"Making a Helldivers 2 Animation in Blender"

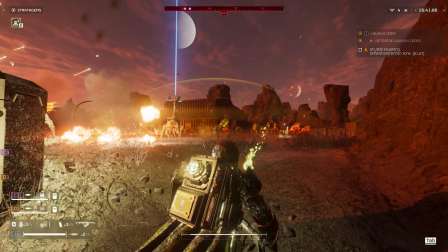[0:00]
Hello everyone, welcome to another video.
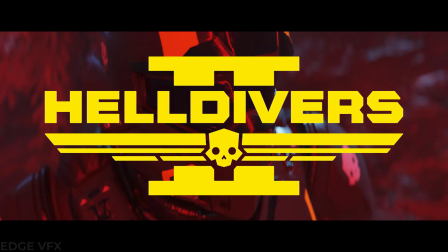[0:02]
Today I'll be telling you all about how I made this cool Helldivers short animation, and I'll give you all some tips on animating and compositing along the way.
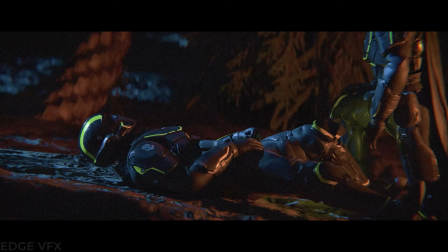[0:09]
If you do end up enjoying this video, feel free to leave a like. It only takes a second and it helps me out a ton. Anyways, my first step was sketching.
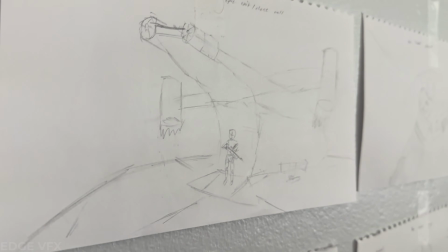[0:16]
Normally I don't enjoy sketching, but it definitely helped me a ton on this project, and I have seen myself improve a lot from previous sketches.
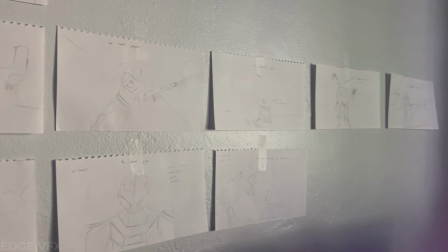[0:23]
For this specific scene and shot ideas, I would sketch different angles. The most important thing above all is to get the general idea of your shot across to future you.
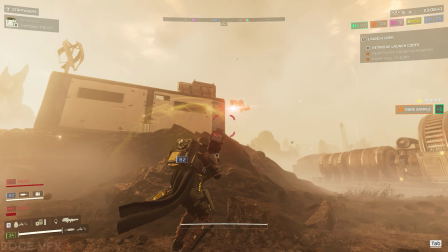[0:30]
If you need, you can write annotations for yourself to remember specific things, but for the most part, you want as much of it as possible to carry over into your sketch.
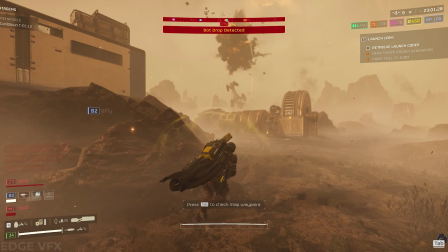[0:38]
As for the content of the shots themselves, I base a lot of it off of specific experiences, but in particular, these few clips.
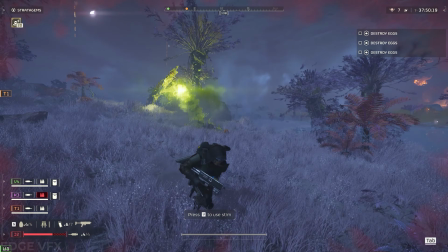[0:44] Oh, there's a hell bomb over here. I'm gonna try to lure the thing over here. Insane bait.
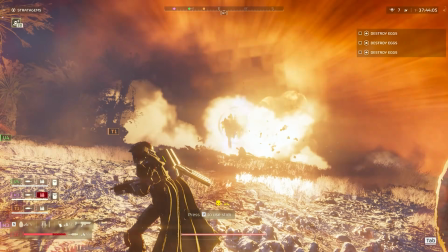[0:50] This is gonna be an insane bait. Oh, dude, it worked! It worked!
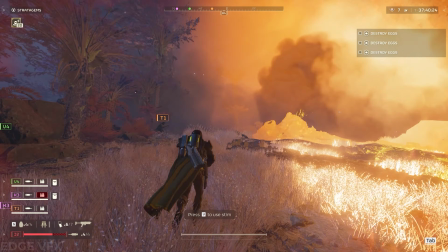[0:56] Did you see that? Good job. Oh, hell yeah.
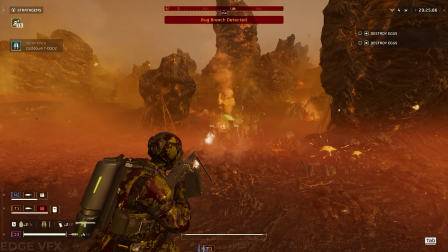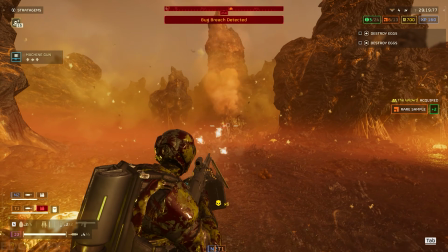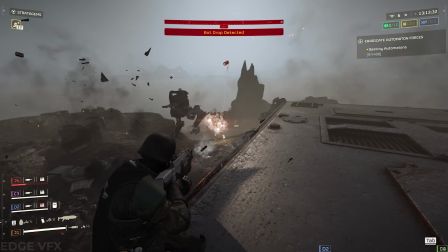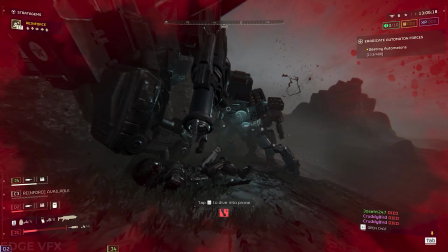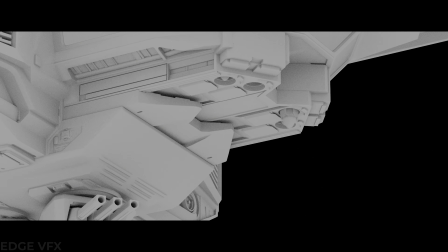[1:22]
Once I had my idea sketched out, the first step was blocking out my shot. I would first figure out the position of my character and camera, which are the most important thing.
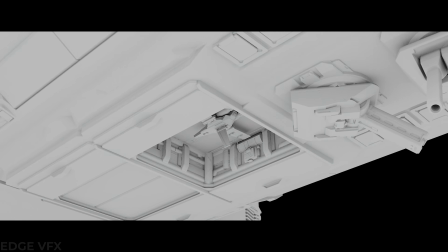[1:30]
Then I would flesh out the environments and the animation of the character and any other variables, such as a rifle or weapon of some kind being held.
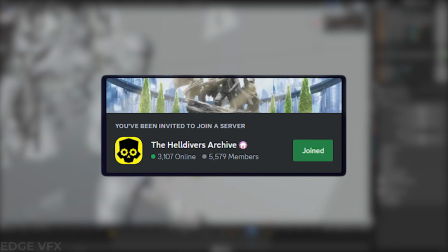[1:37]
The ripped characters from the game have IK rigs created by the wonderful people on the Helldivers archive server, which is where I got a lot of these models.
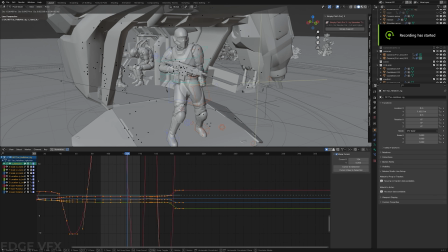[1:44]
I also set up a constraint system for one arm to be attached to a certain part of the gun and move with it.
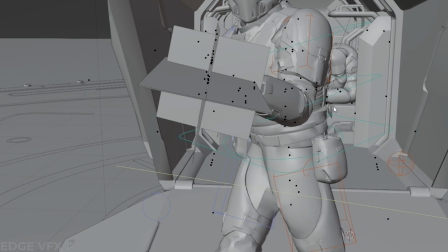[1:49]
This helped add realism to the way the characters are animated alongside making it much easier.
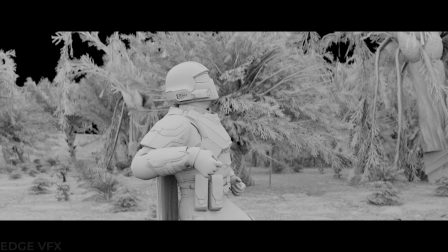[1:53]
For the environment on the level on Creek, RIP to the ones we lost there, I use weight painting to distribute the trees and the brush, with separate vertex groups for each.
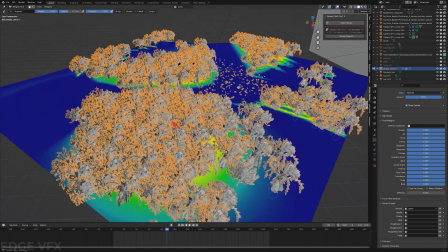[2:01]
Weight painting has been one of my favorite features in Blender as of recent, and it's very useful for environments like this.
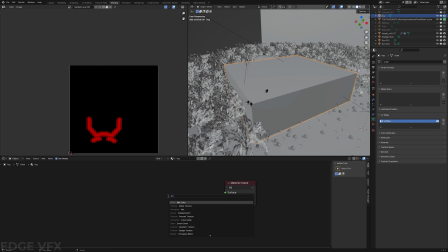[2:07]
For all of these environments, I used a big cube and gave it a principal volume and lowered the density a lot.
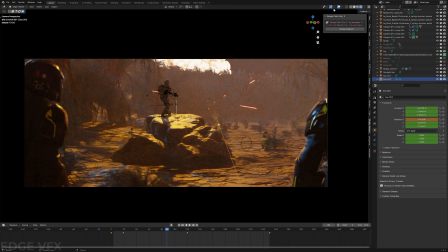[2:12]
This did have a big effect on render times, but it looked better than a mist pass would have, since you get God rays and other cool lighting effects.
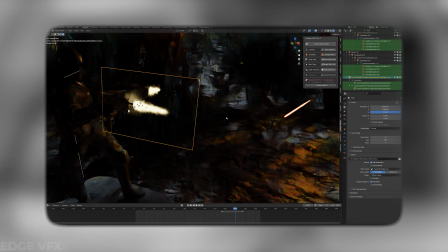[2:18]
For multiple effects in these shots, I used 2D planes with a video on them to save on render times.
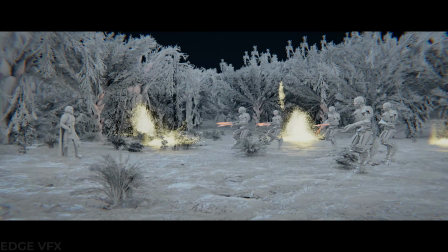[2:23]
This shot with the cluster bomb used this method, as well as the engines on the Pelican and muzzle flashes on the gun.
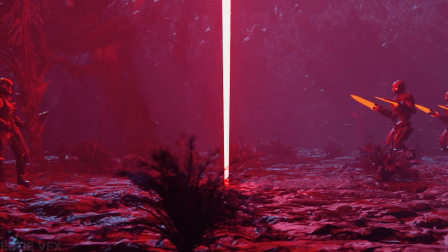[2:28]
Obviously the method isn't perfect, especially with the keying out of the sparks,
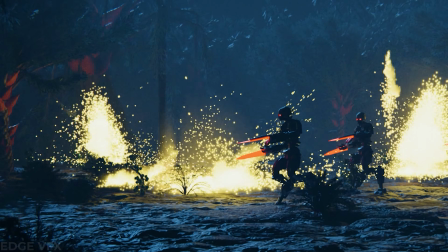[2:31]
and I did initially want to use particle systems for this, but I just didn't have time and it was kind of a shorter video.
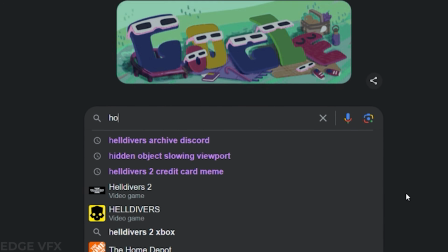[2:37]
But anyways, to get a nice bokeh on the depth of field, wait, how do I say that? Bokeh?
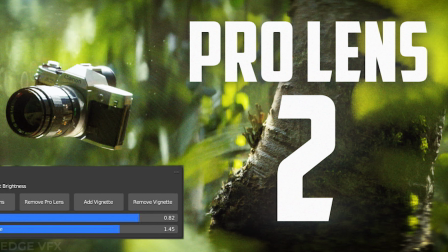[2:44]
Really? Okay, so I was right. Bokeh. To get the nice bokeh on the depth of field, I use William Landgren's Pro Lens add-on alongside camera Shake of Eye by Ian Hubert, as always.
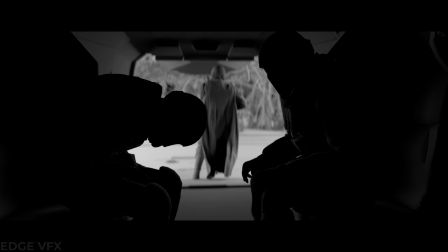[2:52]
Now to go into more detail in the animation, it was harder than it looked. For one, I have never fully animated humanoid characters until this short, and it was as hard as always.
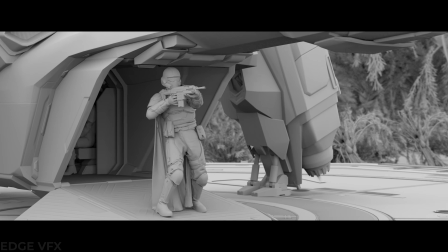[3:00]
Almost all of the characters besides background ones are hand animated, such as this guy leaving the Pelican and this guy throwing a cluster bomb.
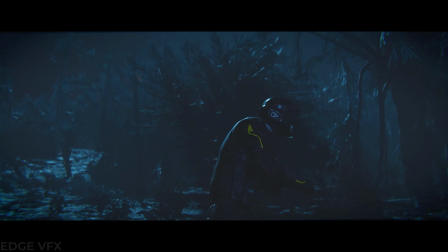[3:07]
I'm no expert, but some things I have learned along the way are to keyframe bones one at a time and to have all of them
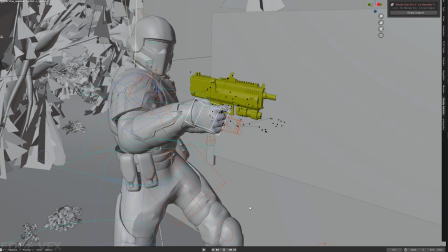[3:12]
interact with each other in terms of the weight of the character shifting and also the interacting with the assets like the guns,
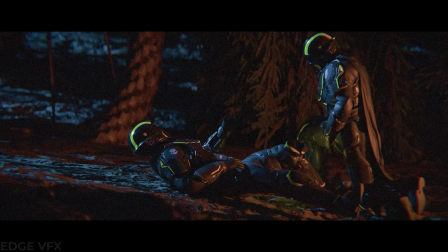[3:18]
stratagems, and the ground. I also try to look at references for some of the shots, but other shots I just sort of winged it.
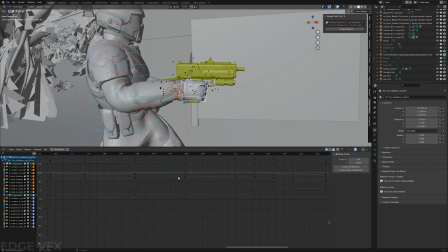[3:24]
When animating the characters, I wanted to give the guns recoil without animating it all manually, so I opened the graph editor,
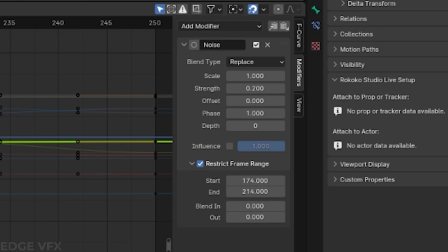[3:30]
which is normally pretty scary, but all I had to do was select keyframes and add a noise modifier to some of the rotation and location keyframes.
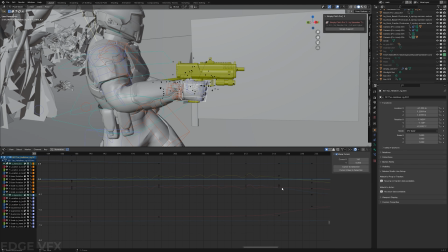[3:37]
Up close is not necessarily the best, but ultimately it wasn't as refined due to time constraints and wanting to put time into other shots.
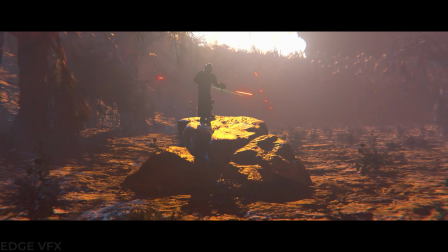[3:43]
Another part of this project I emphasized more than usual was the lighting. Detail in the characters allowed light interaction that I previously only dreamed of.
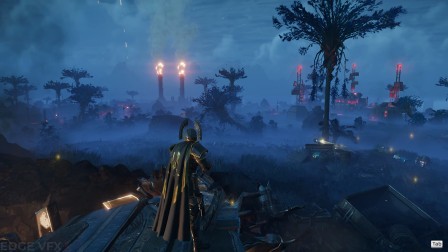[3:50]
The level on Creek's lighting always has a great looking blue hue,
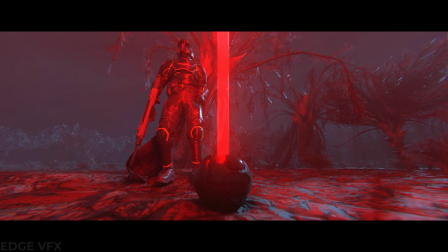[3:54]
and combined with the red lights of stratagems and the automatons allowed for cinematic looking shots with only slight color grading.
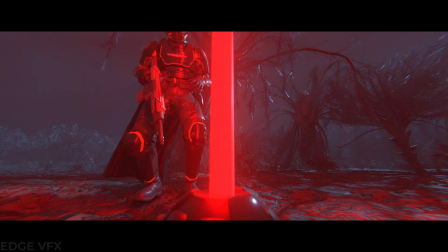[3:59]
My personal favorite trick was keyframing a gradient node and causing the stratagem beam to sort of just go up in a semi-realistic way versus just appearing.